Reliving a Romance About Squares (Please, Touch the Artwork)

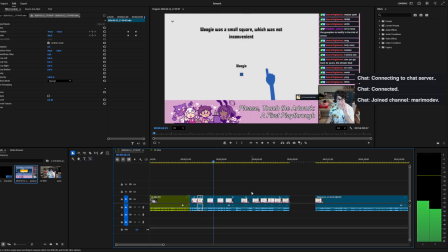Woogie was a small square, which was not inconvenient. Woogie was not alone.
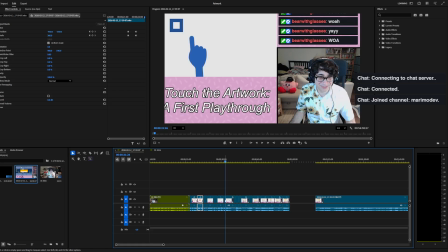Neither was Boogie. Ah, I see.
Yeah, so what's hard about this edit is I'm trying to find the story. Right? I'm trying to find the story that makes this easy to understand what the heck was even happening. So we have to give some
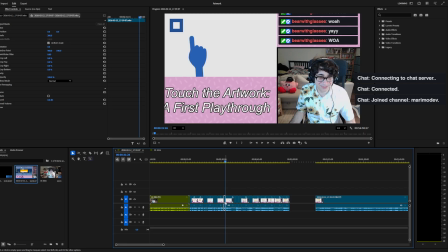introduction as to what even this game is before I could just focus on the more meta narrative and the side commentary.
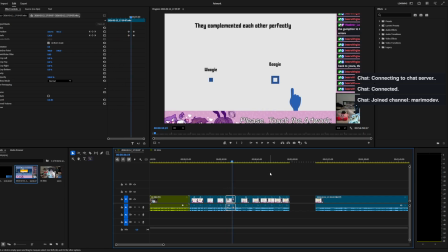They complemented each other perfectly.
And I still don't know why I did that accent.
Boogie Woogie!
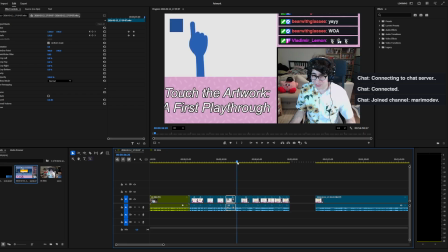Okay, so that clip's funny because I get excited and I start a dance,
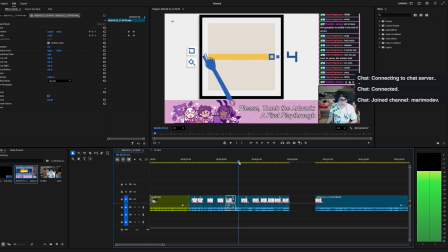but I sort of cut it right there because it's a little cringe.
Okay, so I click.
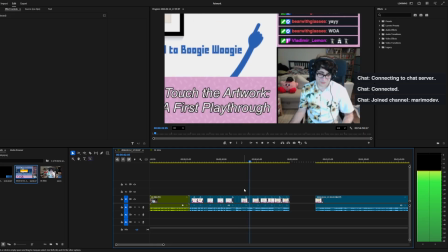And it goes. They just wanted to boogie woogie. That's true.
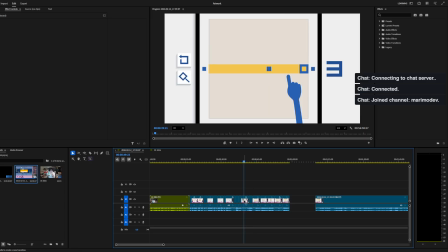So this clip is very important to include to understand what the game is.
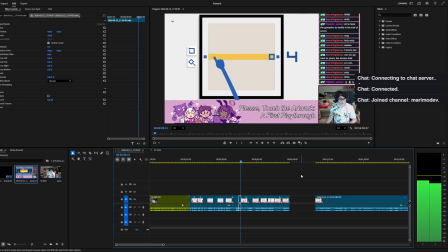So I think it's started here.
Okay, so I click. And it goes.
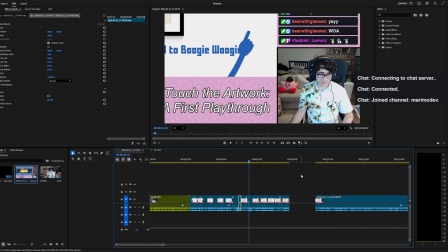Right, that is the entire gameplay loop of Boogie Woogie, is you click, and it goes.
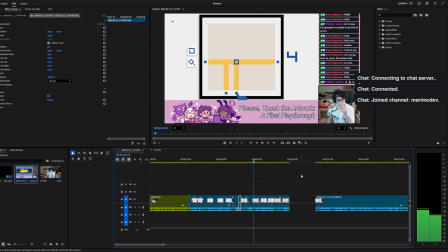They just wanted to boogie woogie. Many ways that the boogie can woogie here. It was as if...
I forgot I said that.
Many ways that the boogie can woogie here. If something didn't want Boogie and Woogie to be together.
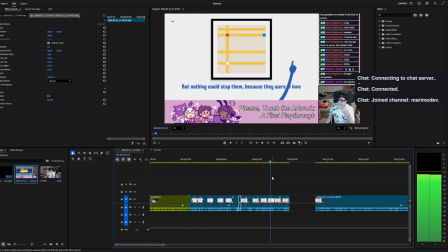But nothing could stop them, because they were in love.
Right, so I skipped a lot of levels here just to get, like, the general narrative, because what this is building up to is, like, the shock when Boogie and Woogie have relationship drama, which is really funny to say about squares.
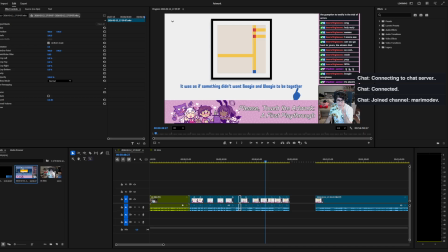It's, like, exceptionally funny to say that these squares had relationship drama, you know?
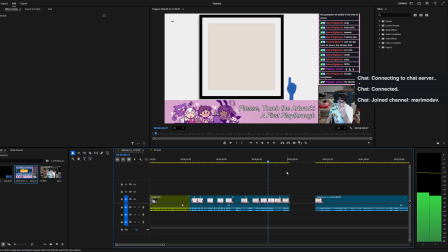But that is totally fine.
But nothing could stop them, because they were in love.
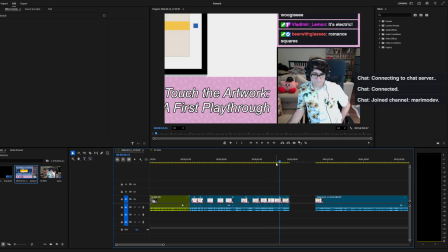So I believe this clip was just the romance squares, and I believe I wanted to...
Because they were in love.
I wanted to focus on just getting that chat message here.
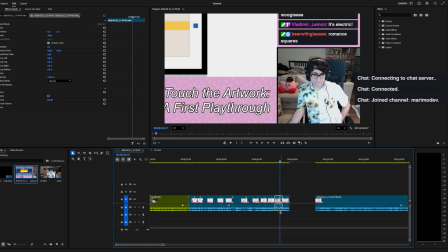So that is a clip I haven't edited yet. Because I found that chat message rather funny.
Romance squares.
Oh, there's a lot I need to get to.
We got a boogie woogie.
And I don't know if I keep this clip, but I think this is a good intro for what the game is and what the problem or what the narrative tension is for the game.
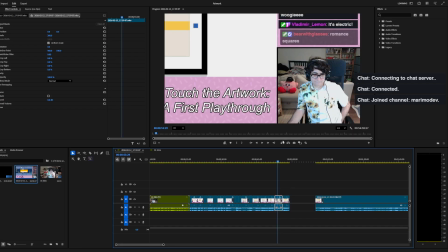So we're going to look at the romance squares here, and we're going to crop it down. So for this one, I only care about when it comes in. So we could make a cut there.
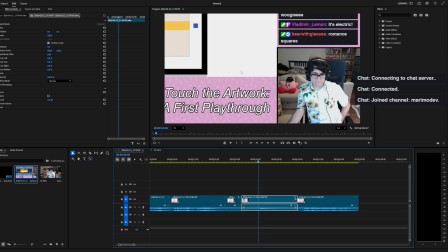And here I would like to actually crop, because my face and nothing here matters, just the chat window. So what we're going to do is we can go to the crop, and we're going to find like roughly what percentage we need here.
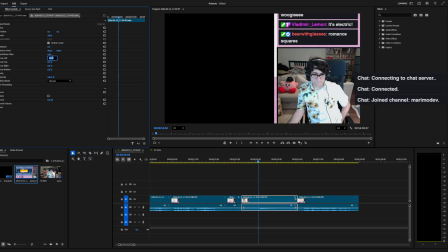78 is too much, or too little. 79 is too much. And we just keep going by halves. That looks good. Crop the bottom.
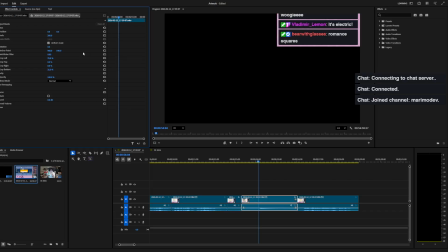And that seems probably fine. So if I were to take this, so let me find a good spot for that.
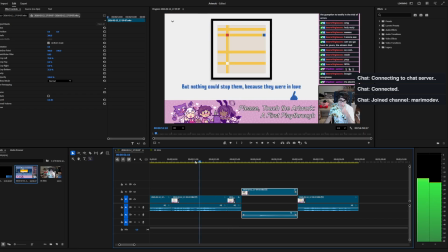Because they were in love.
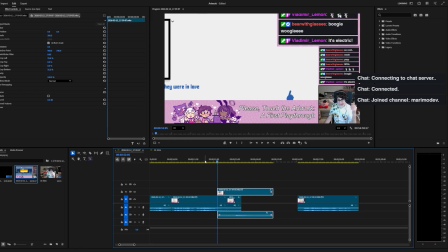And then here, I would want to actually move the entire position of this down.
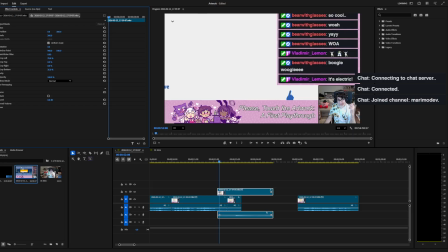Just like that, right? Roughly around there.
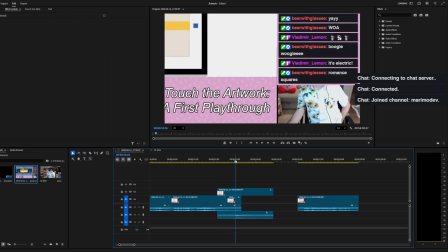And then it would go into, like, romance squares, right?